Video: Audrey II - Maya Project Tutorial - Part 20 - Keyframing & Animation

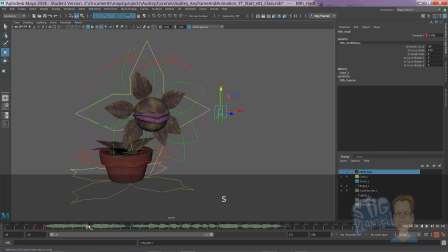747s
I'm going to just hit S again.
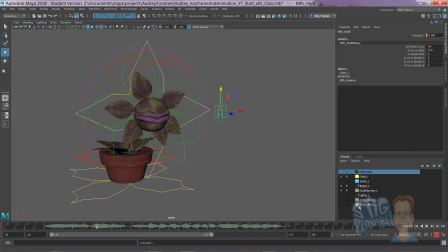751s
Now this time, I'm going to let the auto keyer take over and open his mouth. Yeah. It's about... I'm going to go not fully open because when he laughs, then it will be more exaggerated, relative.
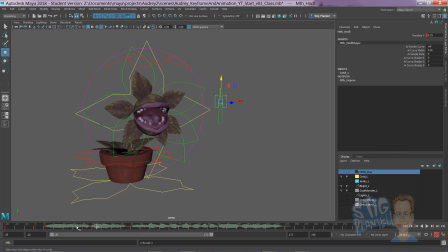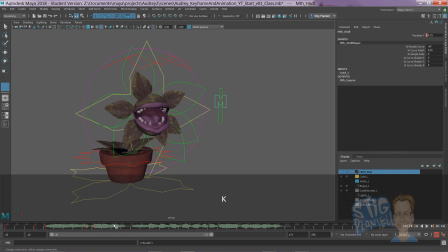774s
Okay, boom. Just going to hold to here. I'll just hit S to keyframe that. But now he's going to close his mouth about here.
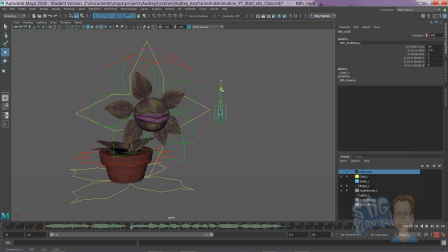788s
Close it well enough. And then hold it. Go right into his laugh.
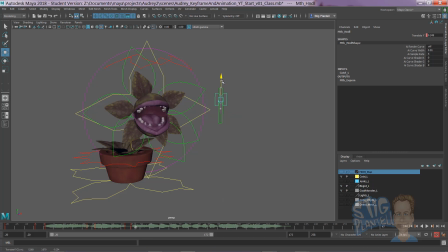Hit S. Go for a bigger laugh.
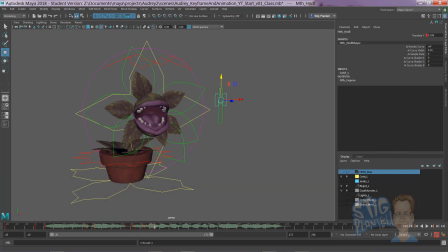821s
Hit S. Always double keyframe to hold the pose.
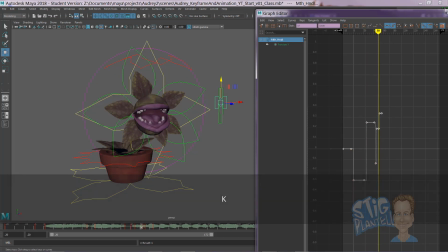826s
So when you go into spline mode, it's going to hold in those positions. Otherwise, if you don't do that, it'll just flow to the next pose
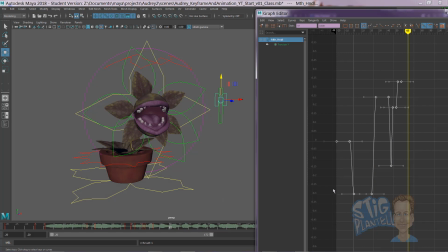843s
and look very like it's drifting around.
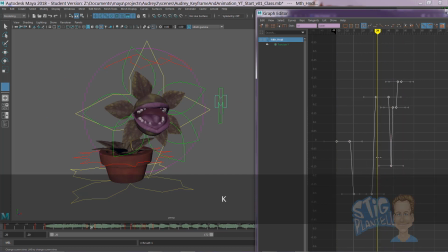So I'd like to make this a little more natural by going and editing the curves.
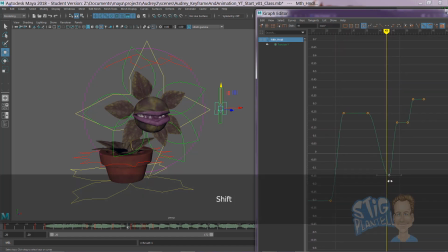867s
Have him go, yeah. And it fires his mouth. So maybe take that one away.
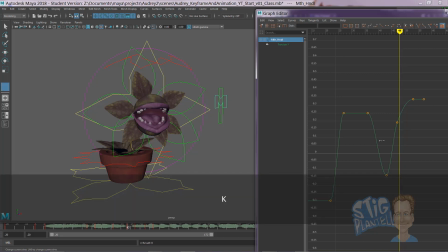Yeah. I've found myself, even when things are being held in a position,
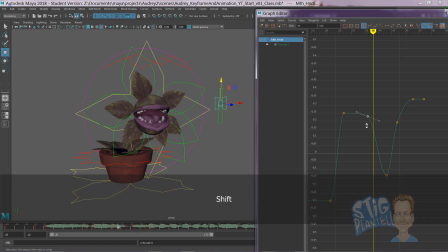895s
I offset them just a little bit to just a little more, one higher than the other, just a little bit. See how that slightly shifts? That's what I call a moving hold, or it's called a moving hold.
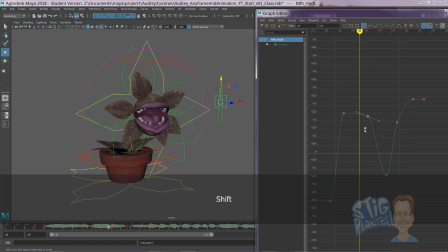915s
But I'm using that idea right there. Okay.
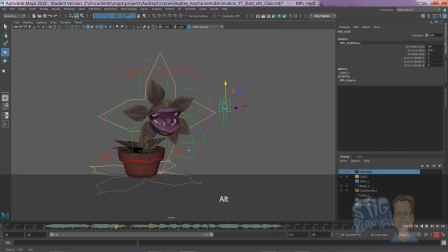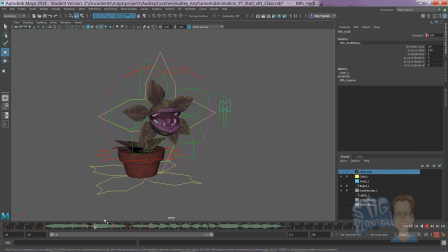Okay. I'm just going to polish this chunk, even though I normally would say go through the whole pass with one curve.
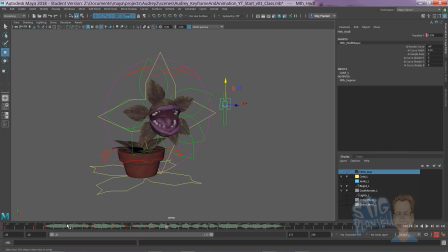948s
Yeah, I bet I'm just going to demonstrate best practice. Let's get the mouth.